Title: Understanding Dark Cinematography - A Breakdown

All right, hello everybody. Welcome back for another breakdown and today we're gonna have a little short one. This is, I just randomly was looking online. This commercial came up and I thought, hey that's a good idea there. Little touch of nuance in a room, kind of difficult. I think it's actually a McDonald's commercial, but we're gonna look at it. Let's go. Okay, so we scroll through this thing and what do we got here? We got young kid putting up artwork. I put up park where my house and then I think McDonald's
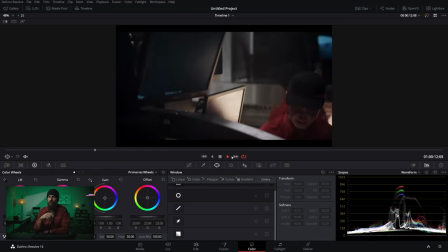right hungry can I get some VFX on a phone yes please send it off to Mickey
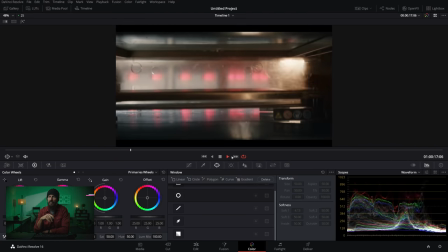D's and it's dark McDonald's is trying to save money on lighting and
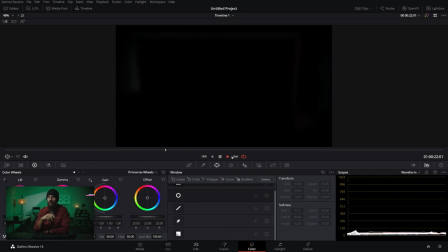the whole thing is kind of dark and here we go we got
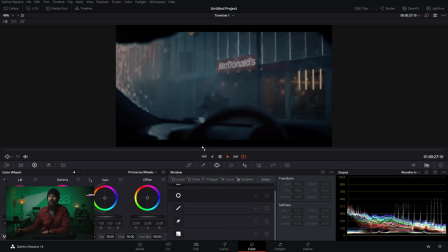more oh family yes please can I get a Big Mac and it's raining and
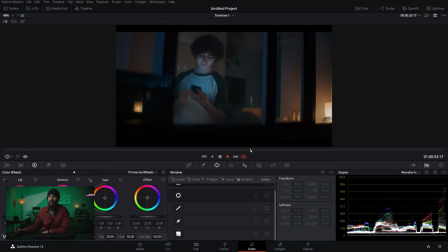things are not looking good it's moody this poor delivery guy in the rain and and more VFX on the phone shot.
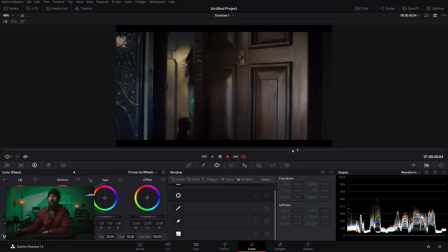Don't do the doorway on me. Oh, ta-da, friends over, and that's an old friend.
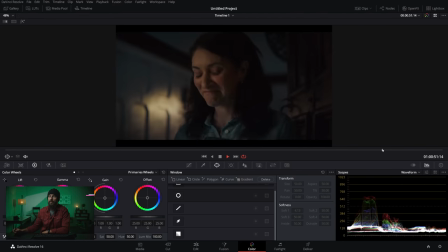Or is it mom? Got you, tears. Okay, so that's the ad, right?
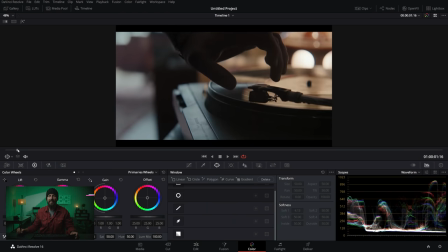Like this doorway stuff, we've done that a bunch before, and we've also done it in a few videos back. I think we did a doorway one, specifically. So for this one, really, I mean, this is, it's all framework and it's all dark right from the start. If we do, oops, what did I just do there? get out of there. Where's my pen tool?
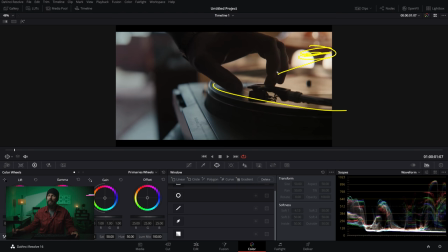There we go. So record playing, backlight going this way, levels all nice and low, right? A little bit coming in this way. You got your practical thing lighting up over here, but really right from the get-go, right?
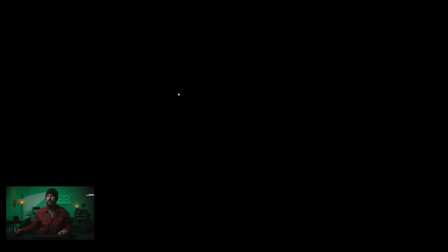We're setting a very low level. And if we go full screen here, what happens? So this is the challenging one, right?
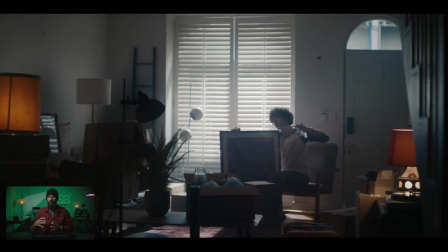When we're trying to, okay, how are we going to make indoors feel moody, but it's supposed to be daytime, daytime, I'm imagining. All right, like this is a weird choice. This is one that you have to sell to everybody. Like, hey, let's make it daytime, but this kid, maybe he's just moving down his own.
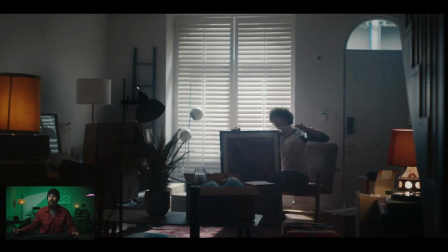Life is, I don't know, is it good? Is it bad? You know, you have to weave your own story as the cinematographer to help sell darkness over the line. But let's get some practicals with some really thick shades, right? And let's have those in the shot. This is a little hot spot. I don't know. I don't know if I like that lamp. But then we're going to go through this window.
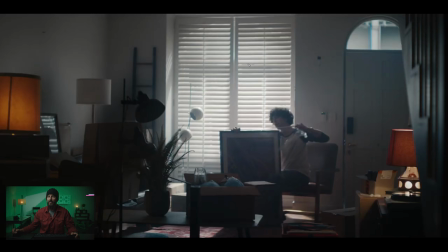We're going light through that but we are not going to want to see the window right because normally in the framework here we are shooting into the l of the room to get that depth we're getting a little bit of depth out there but we're getting nothing because this window is here but the only other way to do this if we're going for dark and down the only other way to do is do this besides lighting it up
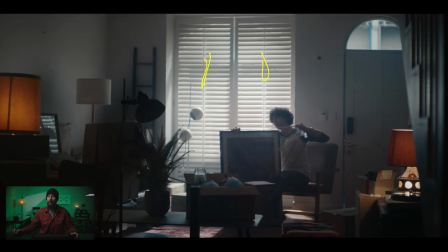and closing it is to open it up but maybe out there is no good right it looks like there's a building right across the way so it doesn't add that much depth so this is like a little work around but we don't have any shears. There's no curtains. What have we done here? We're breaking the rules. Well this is maybe just a limitation of the location.
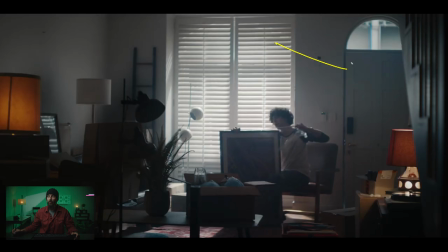This is where you have to shoot and it's a white room and white room is hard to control the level especially when you have this much haze here. So you're gonna definitely want to neg as much behind the camera this way as you can to suck up all of this level. Then again there's not that much level coming through here because we don't have any really direct light. It's just soft ambient light.
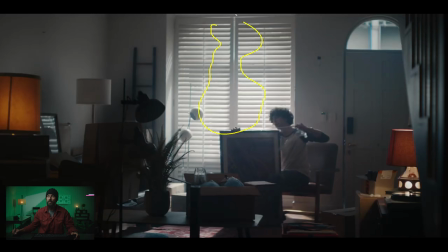So if you did, if you did have something cool out that window, you put your shears on it, then you put your curtains on top, and then you can shape the light with those curtains, and maybe you light from this point, so you throw some level this way, and then you return bounce to the face, right?
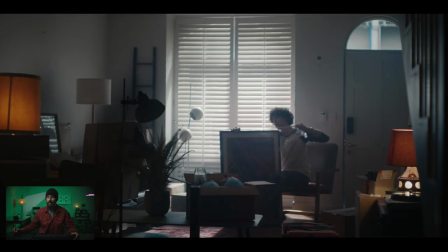And then that's how you can create that little bit of highlight that looks better than just this, you know, not this flatness, but just flatness, right? Because this looks nice. But this is an interesting take, because we light up this window, and all this light points to the ground, right?
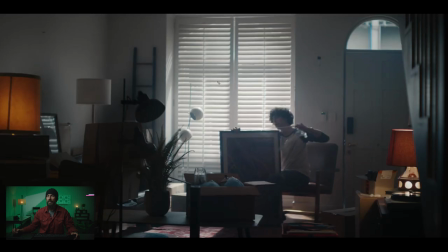Gets him a little bit, right? It's something there. But then it's all the, all the contrast comes from here and the practicals on. And normally with the framework stuff in a room, a more ideal location would be, yeah, this window here is great, but then another window here would be nice, right?
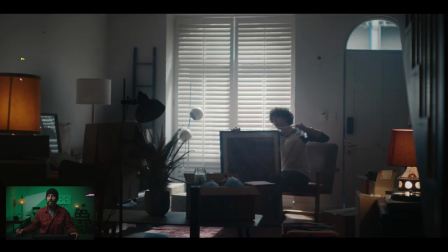Or another window off screen that way would be nice because then we could light that way.